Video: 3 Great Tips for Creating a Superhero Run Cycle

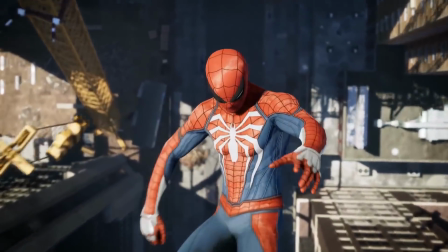What's up guys today we are going to be going over the superhero run cycle.
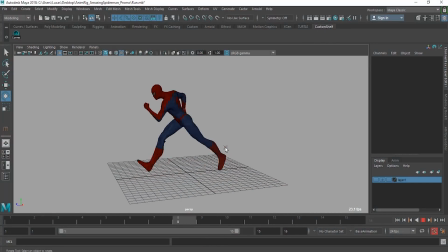There are a few things I wanted to mention this we're obviously gonna be doing spider-man because that is one of my favorite superheroes as I'm sure many of you guys can imagine but I want to cover a few things that make this a superhero run cycle.
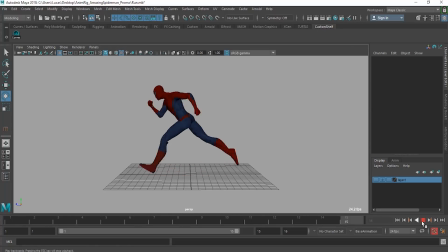So first thing right off the bat you have to notice the exaggerated posing and if you go let's say if we push 7 on the
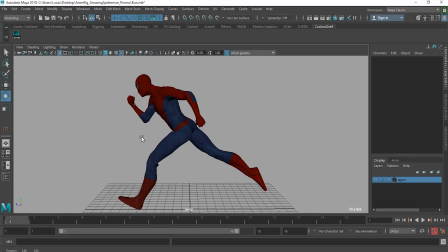keyboard this is on a PC I don't know what it is for a Mac sorry guys but for a PC you push seven you get a nice silhouette
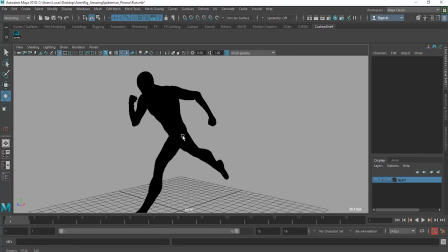of course if you don't have any lighting in the background but you can see it's a clear silhouette all around and it's a really exaggerated silhouette so if you look
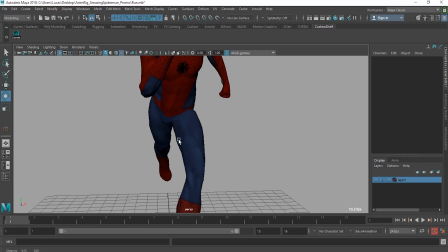we go to the front I mean if you notice from his torso his torso is really pushed right it's really really really exaggerated
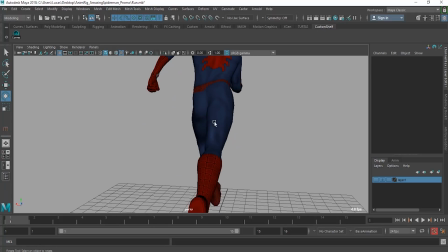just everything from his leg to his arm all that's exaggerated if we look at
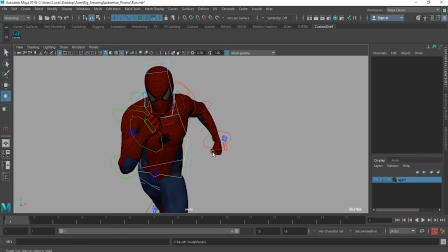it let's turn the curves real quick actually let's go into animation
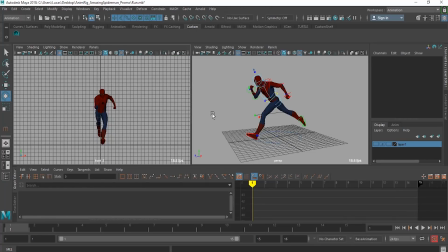see there we go now I always have this up at the top it just helps me when I'm doing play but play blasts or anything I just
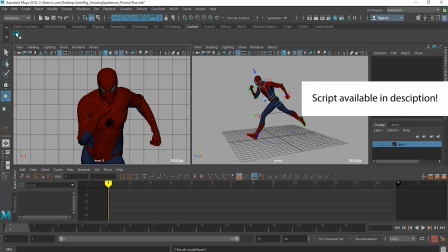click it I can take it off clicker take off or any time I just want to see without the controls well if
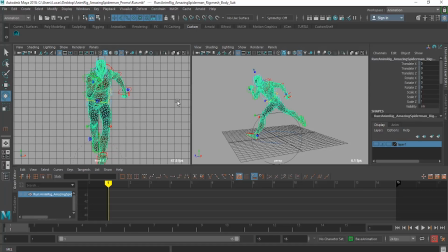you look at the torso turn that off so we're not collecting hitting on
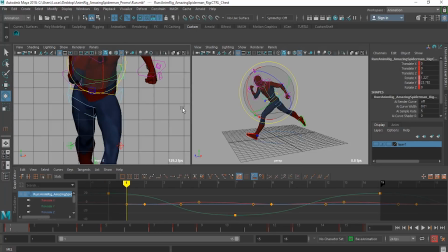any polygons or joints but if we look at this controller for the chest go to X you
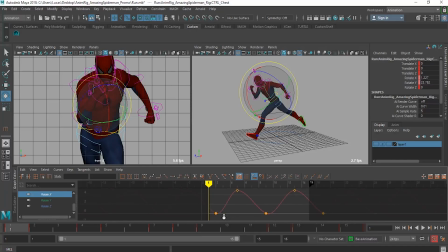can see that it's it's fairly exaggerated right let's go back to this main screen
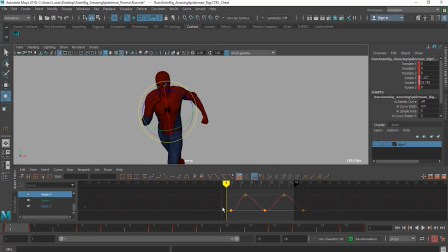so let's say a normal run cycle let's say we're looking at his chest would probably be not that exaggerated you'd be looking at maybe oh this is x my fault sorry there we go that's why that's what we
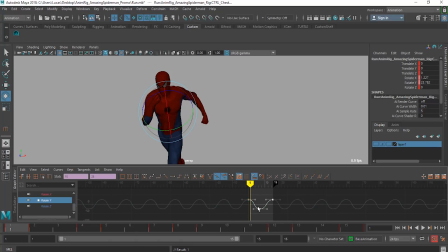want not x we'll get to x in a moment but if you look at it his chest it's fairly exaggerated so right so normal run cycle you probably have about that a bunch of twists with
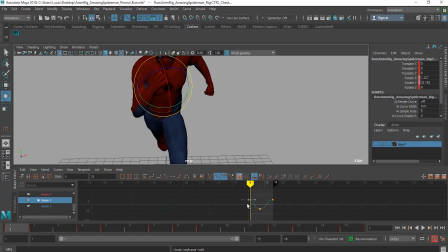this it's gonna be a whole lot more because once again this is a superhero so everything is
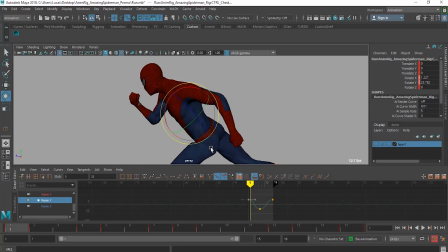very much done to the extreme um when you look at even the x go to x now we'll go to x look at the x it's very
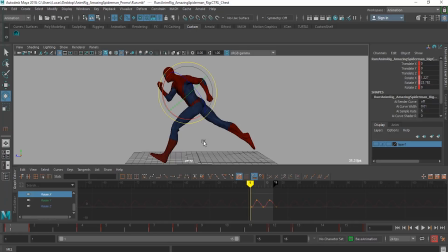tilted it's tilted forward right there's like showing some intent like there's some uh there's something that he's really running to it so even when you look
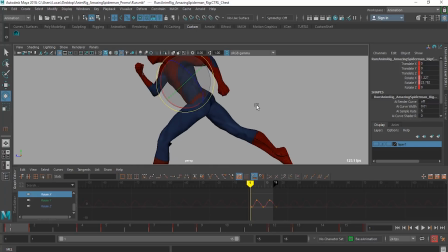at uh the posing of the x right it's it's drastically pushed forward so usually let's say on a normal run cycle uh you're probably not gonna be that forward you're probably gonna be somewhere probably up there or something.
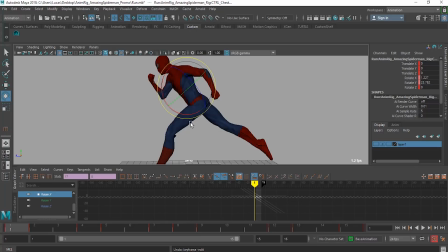But not to the extent that I have it right here. That's showing a real you know exaggerated pose. It's a clear pose as that. So we go through it. Another thing that's gonna separate it when it comes to the superhero run cycle is the timing.
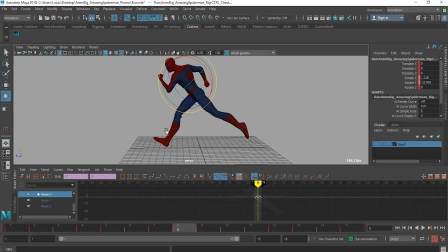We're clearly, well I'm clearly, favoring this pose. Right? Both instances I'm favoring this pose and I'm favoring it.